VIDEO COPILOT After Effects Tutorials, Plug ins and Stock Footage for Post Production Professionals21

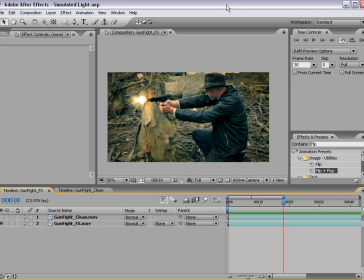Hey, what's up? Andrew Kramer here, and welcome to my tutorial on simulating light. Here's what we're going to be creating. I have this shot of our action star firing a gun,
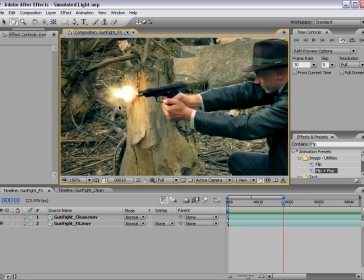and we've added the muzzle flash using the Action Movie Essentials Collection found at VideoCopilot.net.
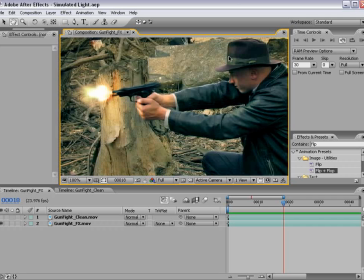And what I've done to enhance this effect is add some lighting to our character for that one frame. So if you look at the before, you can see that there's actually no lighting, just a simple plain shot.
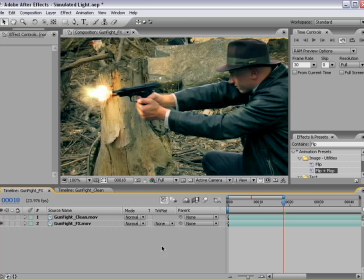Now this effect is good for if you have lightning strikes or possibly Star Wars battle scenes when the lightsabers hit together or any time you have a quick flash of light.
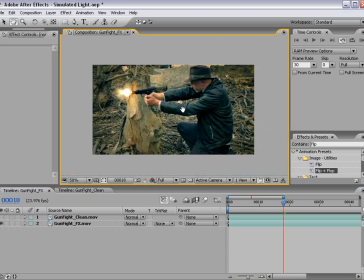So let's go ahead and get started.
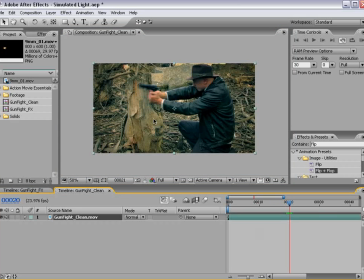Okay, so here we have a blank composition with just our footage and what I want to do is add our Action Movie Essentials Muzzle Flash. So I'm gonna drag that out, and I'm gonna use the Flip Flop Preset just to flip it, and I'm gonna move it into position.
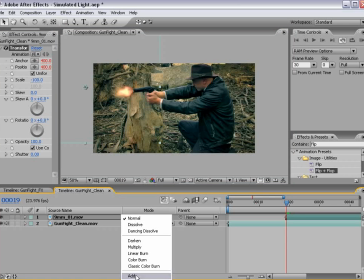And just for the sake of this tutorial, I'm gonna change the Transfer Mode to Add. Okay, now to simulate the light, here's what we wanna do.
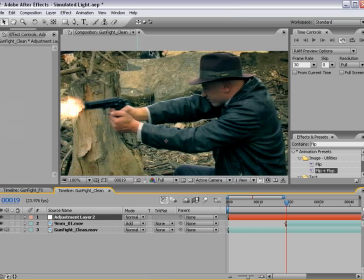Create a new adjustment layer, and then take the Pen Tool, and basically draw around the areas where you think the light would be emitting.
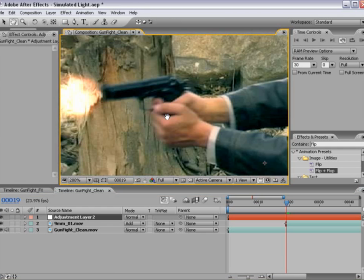So it's coming out of here. So I would probably get his fingers on this side.
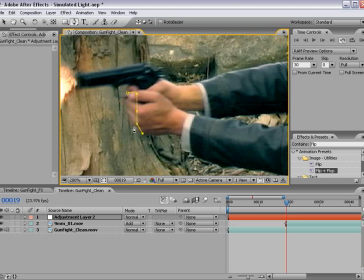So we'll just draw a mask around the fingers.
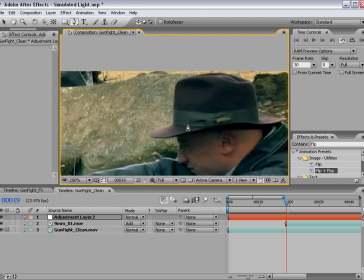And probably get his hat up here, and he's got a little divot here. And
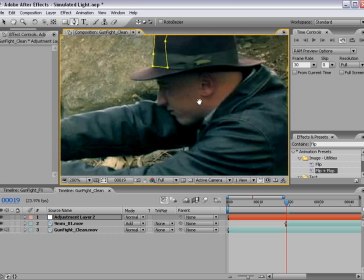also we want to do his face.
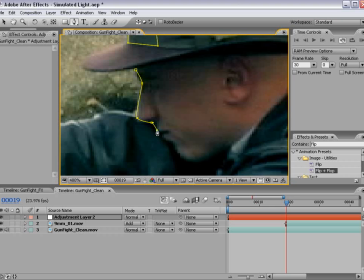And remember, this is only for one frame. So you can get pretty detailed if you like. You don't have to sit here and do this frame by frame, which is nice.
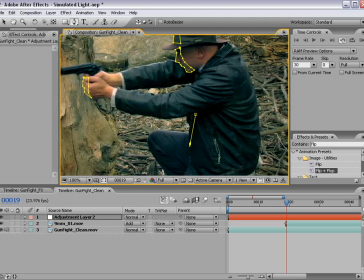And you know, maybe just a little bit down here on his jacket, possibly on his sleeve.
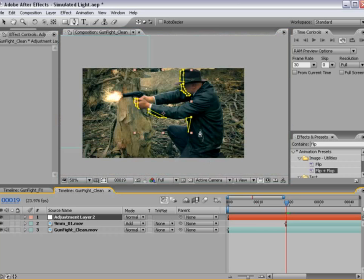Okay, so we've drawn around the outlines where we want to brighten.
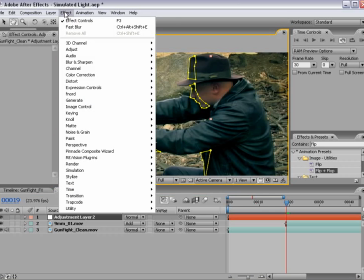So what we need to do is choose Effect, Color Correction, Levels.
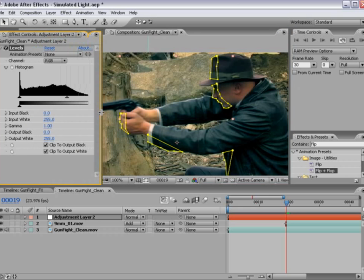Since this is an adjustment layer, if we apply these levels to this area,
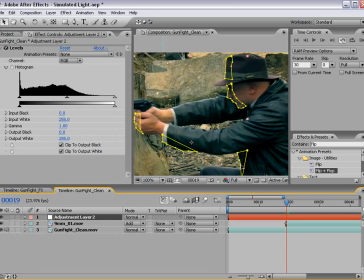only the portion that we have selected with masks is now going to be affected.
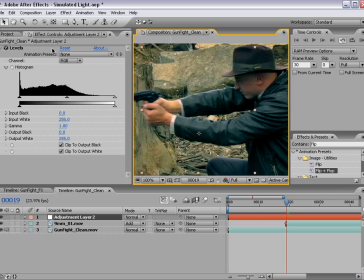First thing I'm going to do is take off the show masks and just bring the input white up. And as I do that, you'll see our layer brightens up. Now it's a little sharp around the edges, but that's okay.
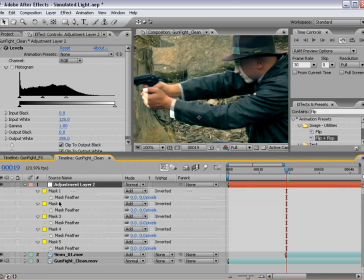We're going to hit F on the keyboard and bring up all the feathering for each one of our masks.
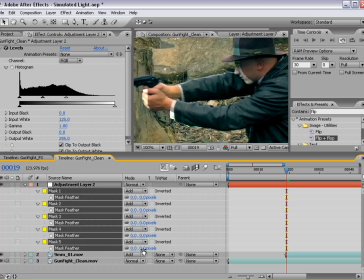Then select the feathering for each of the masks and increase it to say about 3 pixels or so, whatever you think is necessary.
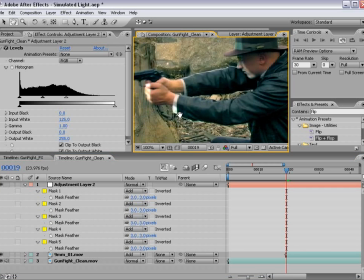Okay, so now we can sort of refine our color adjustment. We don't need to make it too intense. And also if we go to our blue channel, we can sort of give it some color by just playing with the gamma. And if we go to the red channel, same type of thing.
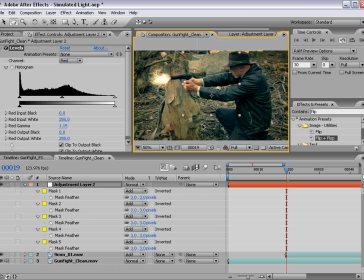And basically, depending on how you want this to look, you can feather it, you know, certain masks more than other masks, just so that it looks a little bit more realistic.
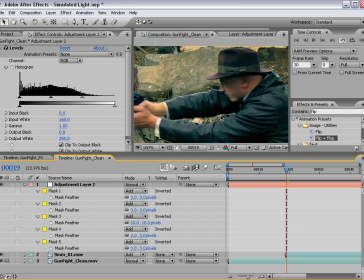And just play around with the input white to show how much you want to, you know, brighten up each point.
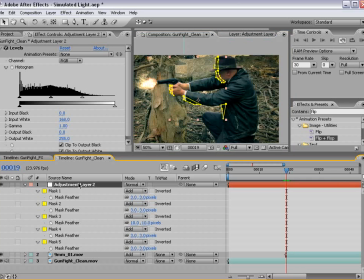So the trick now is we only want this to cover one frame. So you want to trim this down to just one single frame. You can alt, begin, and end bracket, and that will do it for you.